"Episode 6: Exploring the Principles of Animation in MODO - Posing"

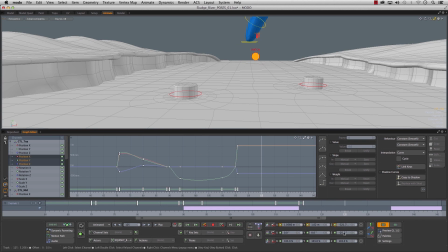[45:33]
So we can probably grab our standing long jump pose from back over here. I'll just middle click, drag that to over here somewhere, key that.
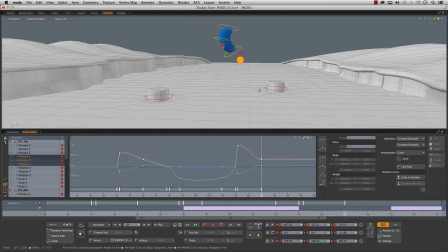[45:47]
I think we got the right one. Yep, see he's going into his position here. And we can probably grab the contact pose from back here. It's this one. I'm just going to throw a key down here so I remember when I'm coming back.
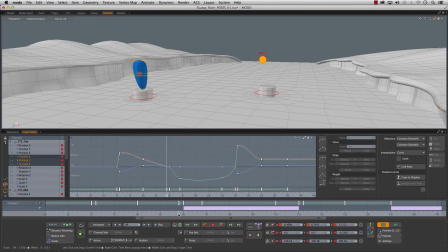[46:06]
And grab this one. Middle click and key that.
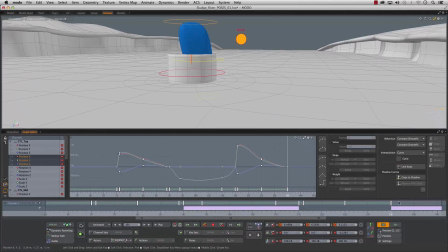[46:16]
Okay, so this isn't perfect, but easy to fix. So we can slide this whole pose back, and we can go grab our other one,
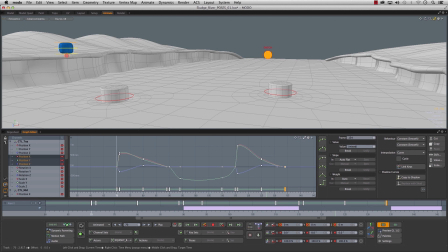[46:27]
our relax pose, and we'll middle click and drag this to here, and we'll key that. So now he's going to hit. Oh, I overwrote our contact pose.
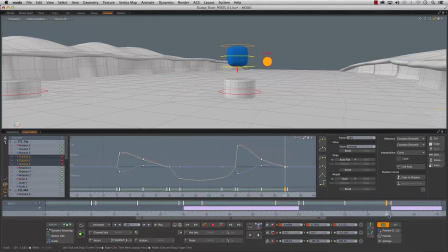[46:40]
Okay, so let's just go to this frame, and we'll pull this down.
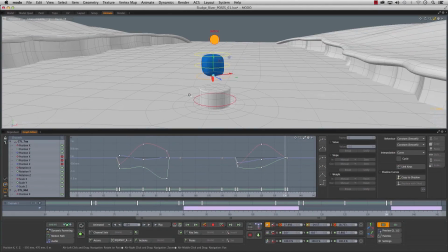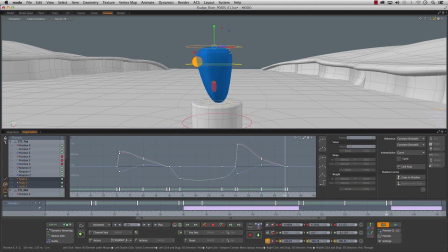[46:51]
Scale that in. We'll do that tippy toe pose thing again. Scale this up.
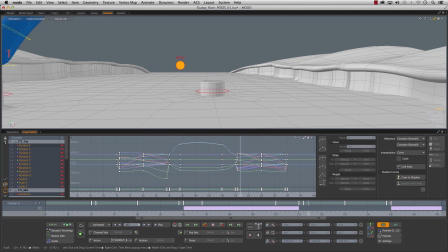[47:04]
And key that. Okay, so now it's going up. It's doing the crossover.
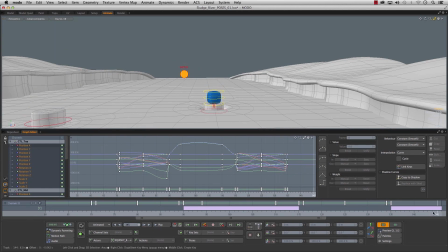[47:11]
And squish. Okay, I'm not going to finish up this part right now.
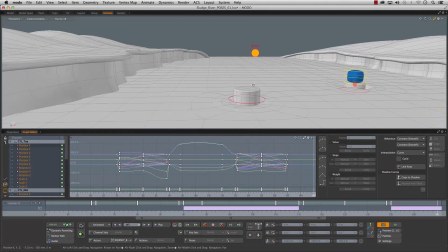[47:17]
I'll do that. I won't force you guys to watch that. What else can we do over here? This part, I'm happy with this part.
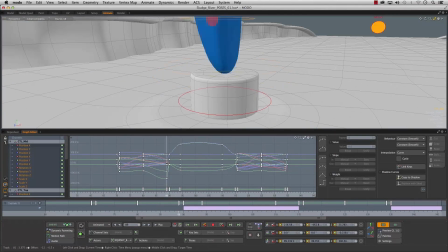[47:26]
One thing I'm not happy with, and I'm noticing, is if you watch when he lands, he's starting to pivot like as soon as he lands, which
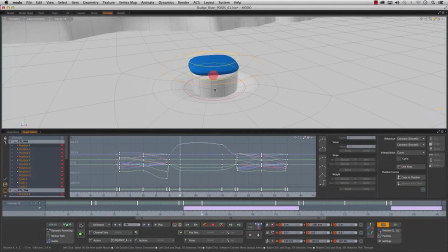[47:37]
would be impossible. You can't land and start spinning unless this thing you jumped onto was actually turning. You'd need to get your balance first, then you could turn, then you could take off, right? So I'm just going to fix this rotation here, and that is on the main.
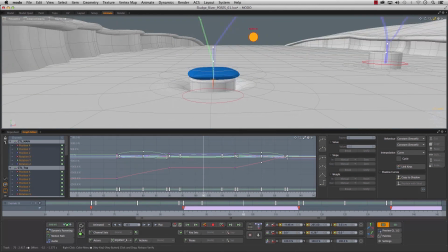[47:52]
So if we go and look at where path is still on, you could turn that off too. If you go to motion path, just remove motion path.
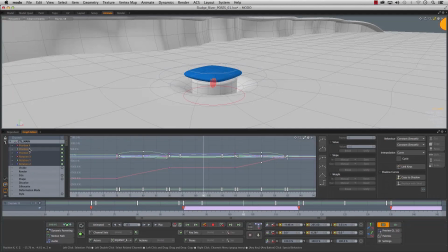[48:01]
So that is on our rotate Y. So if we select our rotate Y, you can see what's happening here. So he lands and he starts, as soon as he touches, he starts to rotate. And then he takes off again.
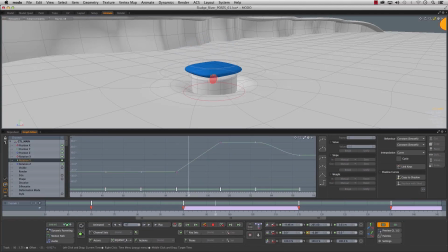[48:15]
Now I don't mind the linear part, that there's no ease in or ease out, but it's just got to happen quicker. So I'm going to grab this key, pull it here, and I'll just go a few frames forward and we'll pull it back.
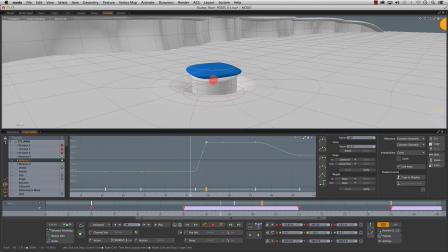[48:31]
So now he's going to land, and he's going to, and then he's going to take off.
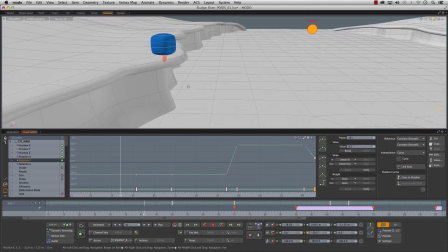[48:39]
Okay, so what we're missing up here, you guys have probably already noticed, is our anticipation.
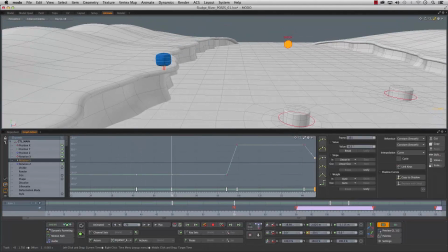[48:48]
And we're doing a big jump, so we're going to need a big move. So deselect that, we go back. As soon as you deselect something, you'll go back to the actor because it's selected here. So we know we're going to need a big antic for this one.
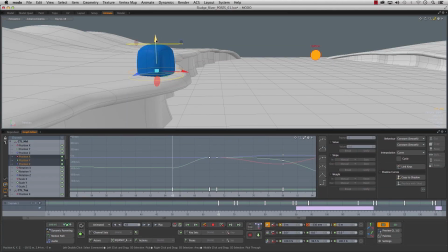[49:02]
So I'm going to push this down, scale it way out, push this one down.
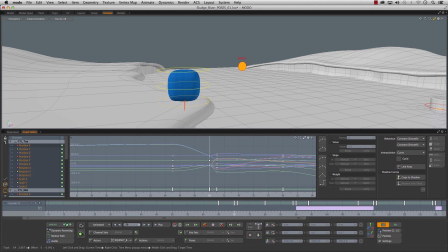[49:12]
Okay, so now he's starting squished, and he's going to go into this pose. But we can probably lose this pose now. Actually, yeah, we don't need this pose. Because right now he's hitting this and then he's popping out, which is no good. We don't want that. So we'll just get rid of that.
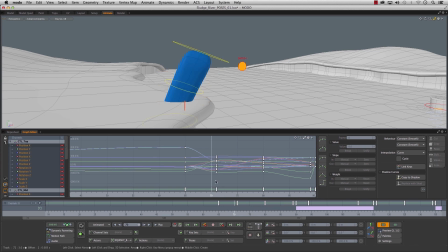[49:30]
Select this whole thing and just hit delete. And then we'll move this.